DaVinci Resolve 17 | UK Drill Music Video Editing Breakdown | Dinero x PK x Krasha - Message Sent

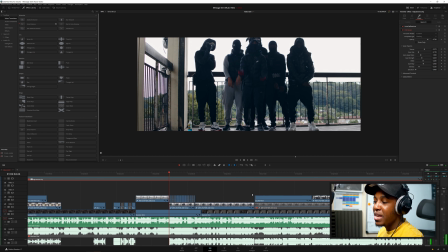[16:31]
It's a simple concept, and the main thing when people ask all these cool effects, it's mainly done like half of your work is done on the actual in the field, actually recording the track. Okay, it's to do with the camera motions and all this type of stuff, and then of course the other percentage is done editing.
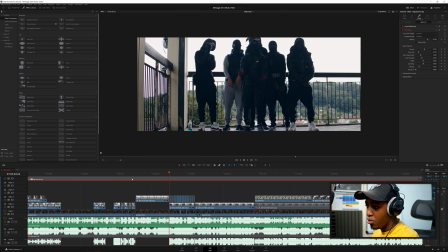[16:51]
Okay, so that type of shot there, if I actually go to it here, we just started. I kept the camera in one position.
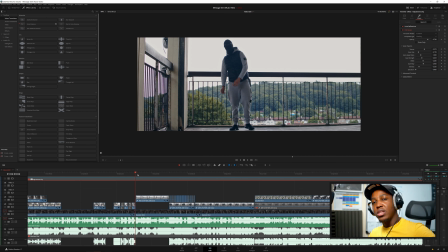[16:56]
Okay, you didn't move it, didn't touch it, made sure nobody touched it, etc. Okay, once it was in that location, I filmed the start of that verse, of the artist's verse, from there to basically whenever, or to, let's say, to the end of the verse, just to make things simple. Then I did the exact same thing, made sure I tried to make sure the artist stayed in the same position to make the effect actually work out.
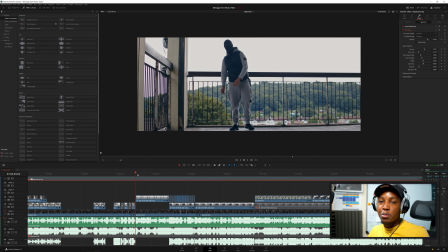[17:16]
If you know the that video, the Buddy music video, Tion Wayne and Russ Millions, that type of effect where I need not to say no more. Anyway, that type of effect they was going for. So this is how it looks like the artist initially.
Jump out, swing Bora.
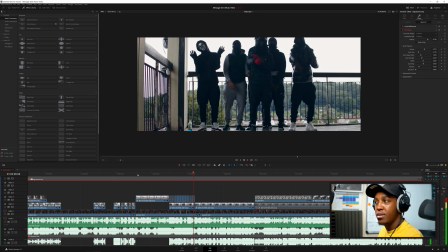[17:31] Show the odds about torture. Dukey loves to talk on that.
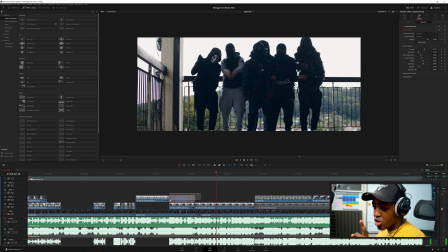[17:34]
And you're probably wondering, okay, in the Buddy one, the actual music video, they didn't have all this stutter with the visuals.
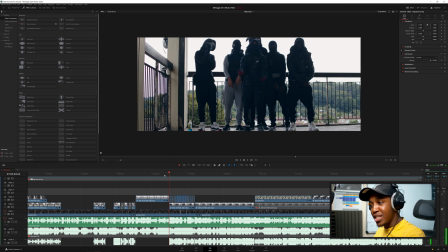[17:40] Show the odds about torture. Dukey.
If you're probably wondering why I did that specifically, it made it look harder compared to if I was just to do like this. If I just mute all of this, not mute it, disable it.
Show the odds about torture.
Dukey or something like this. You decide.
Jump out, swing Bora. Show the odds about.
It doesn't give it that same effect.
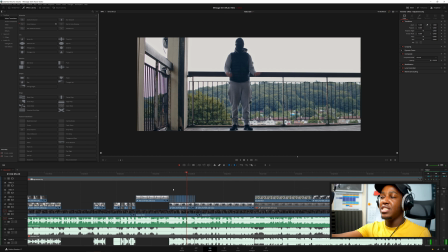[17:59]
The reason why I did like that, mainly because the artist actually shifted to the left a little bit, or to his right. So it was kind of off. It was kind of off. Plus the beat kind of gave me the opportunity to make all those effects.
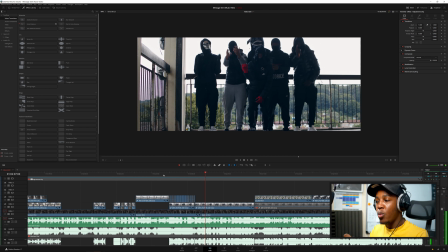[18:10] Show the odds about torture.
And because the camera was in one position, it worked out. And then I added this zoom effect in post. I didn't actually go. The camera doesn't have a zoom. My camera didn't have a zoom lens, so I couldn't do that on the camera anyway. So this Dukey loves to talk on. just added that, gives it that added dimension, that perplexing look, or whatever you want to call it.
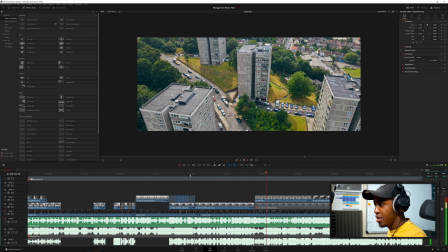[18:29] On Snapchat when I bet that he's no longer a talker. Little man, was your energy gone? Check that, what you telling me, Don?
If you're from Yeah, and these drone shots every now and then they kind of help, kind of take your eye like, wow, cool, man, this is nice. If you're also wondering, the aspect ratio of this video was shot in.
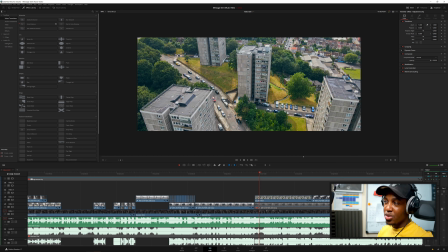[18:45]
The aspect ratio is 496 by 1716, so it's given that 2.35 aspect ratio.
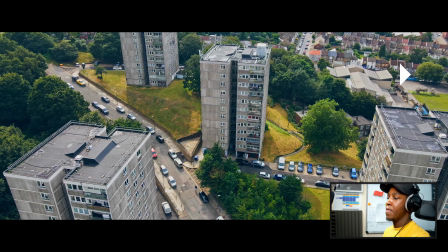[18:52]
Yeah, so that's that bit there. little man, was your energy gone?
Check that, what you telling me, Don?
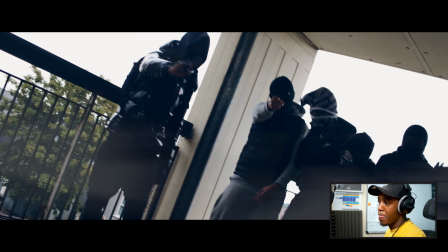[18:58] If you're from where my enemies from, can't take no chance on when the enemy's gone. Jump out, push pedal back, let's swing this.
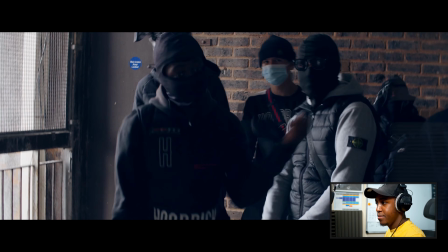[19:03] I'm on a back row with a kitchen. It's a kitchen knife, I might swing it right as I hit the guy and try turn man victim.
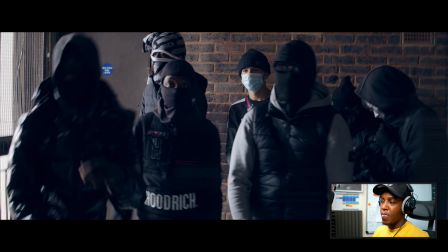[19:08] Leave him victimized, all man's tea, leave it liquefied. I thought bro tap that is knowledge, who would've knew that it hit the side?
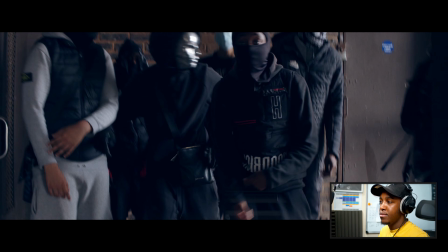[19:14] Jump out, push pedal back, let's swing this. I'm on a back row with a kitchen. It's a kitchen knife, I might swing it right as I hit the guy and try turn man victim.
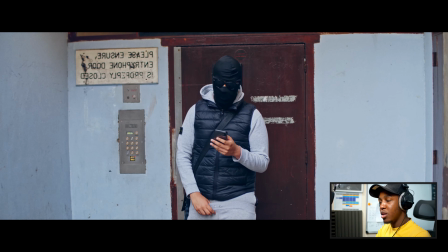[19:21] Leave him victimized, all man's tea, leave it liquefied.
Those effects there are done with the actual camera and the gimbal, so it has like a rotation effect, spins, kind of cool.
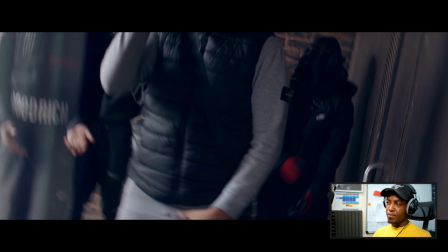[19:30] I thought bro tap that is knowledge, who would've knew that it hit the side?
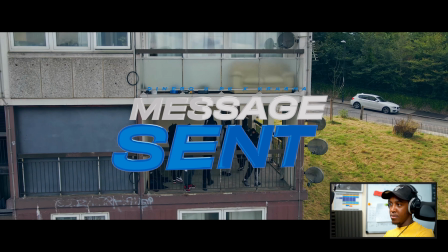[19:36] Yo, Cole, is that you in the mix? This is cold.
Yeah, then I brought in the effect there again.
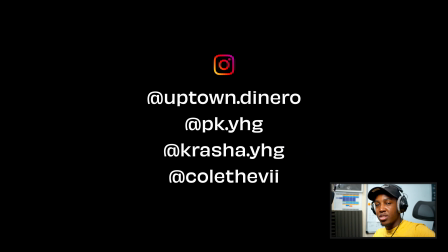[19:46]
My film tag, put that in as well, and then towards the end just put the artist's Instagram, including mine, and some extra whatever you want to call it,
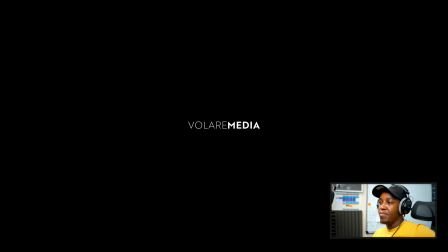[19:56]
credits, I guess. Yeah, so that's that there. Yeah, so that's that there.
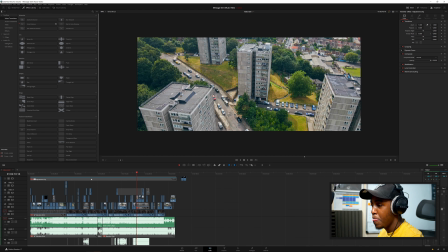[20:00]
If I go to the actual editor itself, we can see here, and this is how everything is looking like, right? Okay. Of course, I can do a proper video where I actually go technical, deep down, how I actually organized everything, how I actually went about cutting video clips and whatnot.
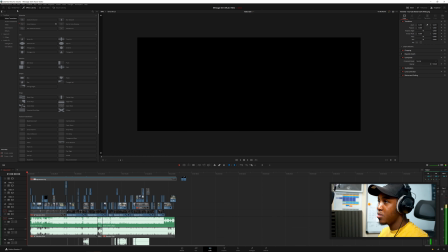[20:13]
But that's a video for another time. Beyond the scope of this one, this is just more like an overview and a breakdown, kind of showcasing each element. But if there's a specific part you guys want me to actually kind of break down and whatnot, let me know in the comments below. Let me kind of show you how everything was kind of situated or rooted, not rooted, but organized. So I created folders for each artist here.
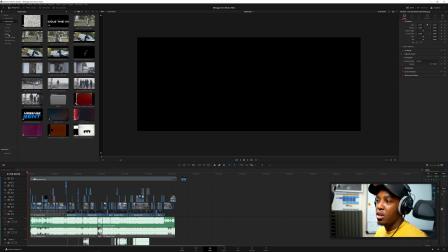[20:31]
You can see, yeah, Dinero, Krasha, PK, and there's some slow motion shots out here.